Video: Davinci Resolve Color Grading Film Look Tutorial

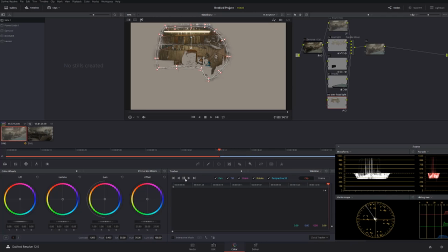12:27 Let's drag this thing down.
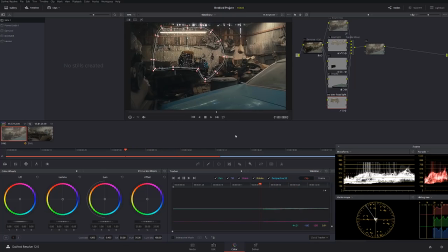Okay, just like that. Let's see, is that all the frames?
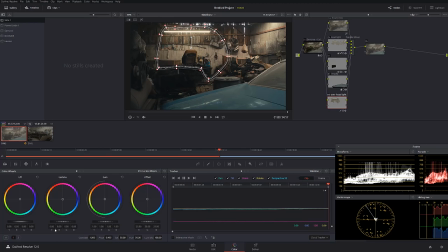12:44 Okay, cool. And let's add tiny little bit of light, just like this. And again, a little bit of contrast to compensate. Okay, let's check it out.
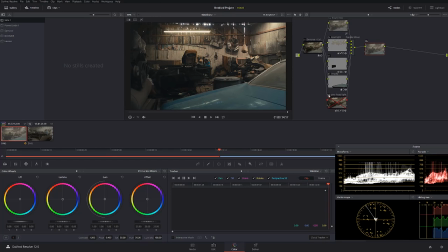12:57 Before and after. Before and after. Okay, let's check it out, the whole thing that we've done. Look at that. Very, very nice. And as you can see here, we're keeping everything pretty milky.
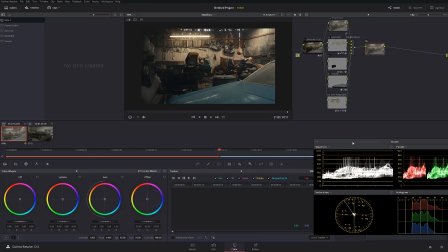13:12 We don't have very hard shadows. But that's not the end. Let's add another overall vignetting. That way we focus our attention on the guy or whatever it might be in your shot.
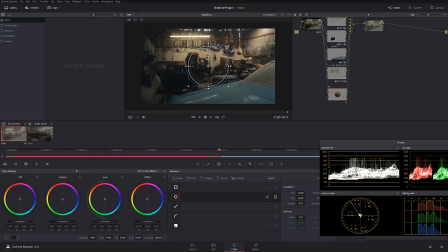13:26 Okay, let's do regular circle, just like this, kind of sloppy. Make it a little bigger. Okay, we're creating pretty moody scenario here.
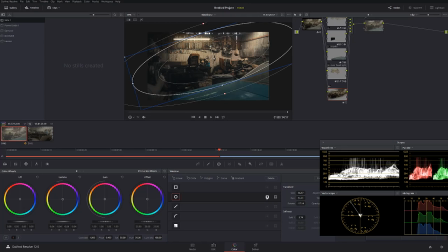13:43 Let's lower it down a little bit, and we're gonna invert. Okay, thing just like that. Looks great. And let's see.
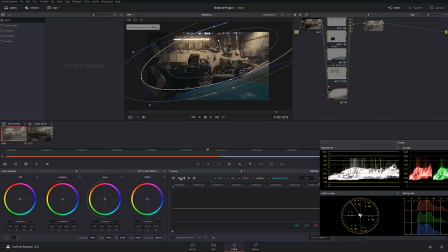14:00 Oops, this one. Let's track this thing down and see how our image looks.
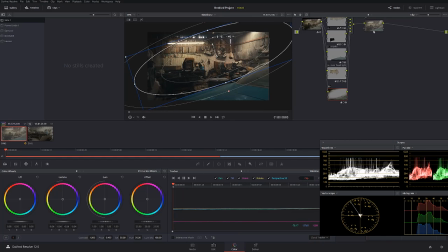14:18 Alright. Let's see. Look at the difference. See how it focuses now in this area? Very nice.
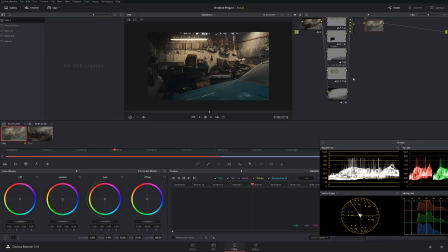14:35 Okay. What else can we do? Well, let's sharpen the image a little bit.
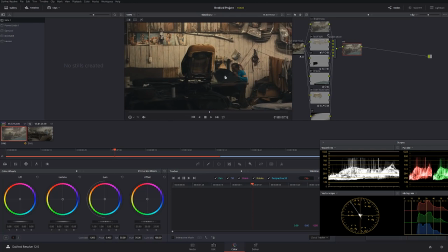14:41 And I'm probably not going to recommend doing this in Resolve, since most likely you're going to work on your footage later on in Premiere or whatever your editing program is. But what can you do? Let's say if this is a final output.
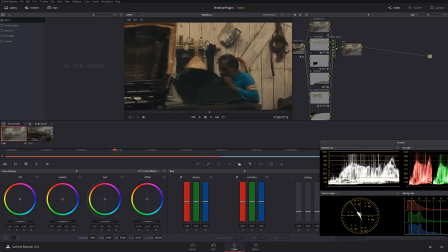14:56 Um, go over here, blur and sharpen just a tiny bit. Don't go too crazy. So you can start introducing a lot of sharp edges, and you don't want that.
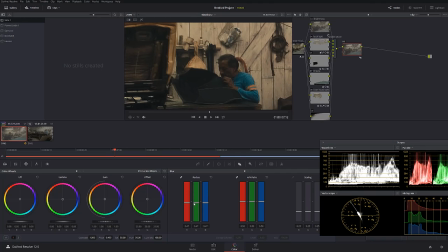15:13 Okay, this a little bit. Okay, for the sake of tutorial, slightly overkill. That way you guys can see the difference. Okay, so look at that.
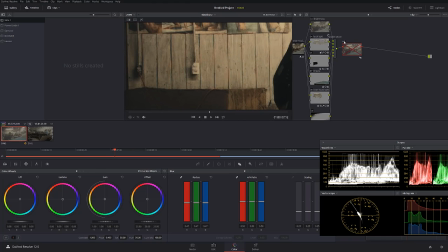15:22 Look, before, after, before, after.
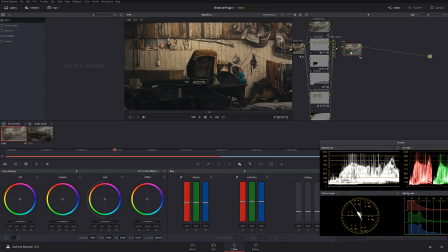15:28 It definitely made a huge difference. So let's change the label and call it sharpen. Okay, let's add a little bit of film grain.
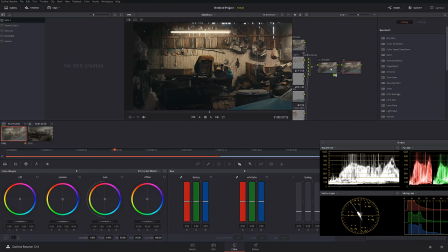15:39 Since Blackmagic camera is Super 16 millimeter, let's emulate that and make it look like Super 16. Film grain, slap on it. I like this one, 50D.
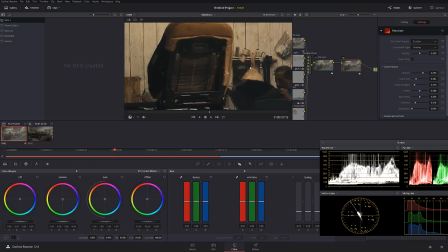15:56 Crank down saturation, and let's see the effect. Look, on, off.
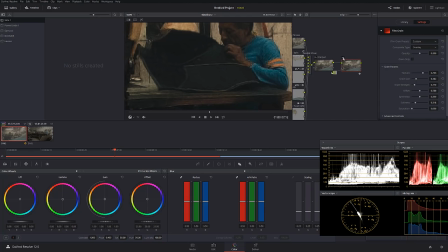16:03 I don't know if the compression allows you to see it, but it looks pretty sweet like that, very filmic.
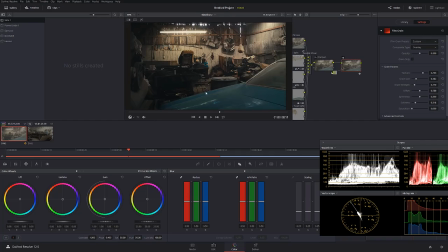16:09 Okay, so that looks sweet. We're almost done. Let's call this grain. Okay.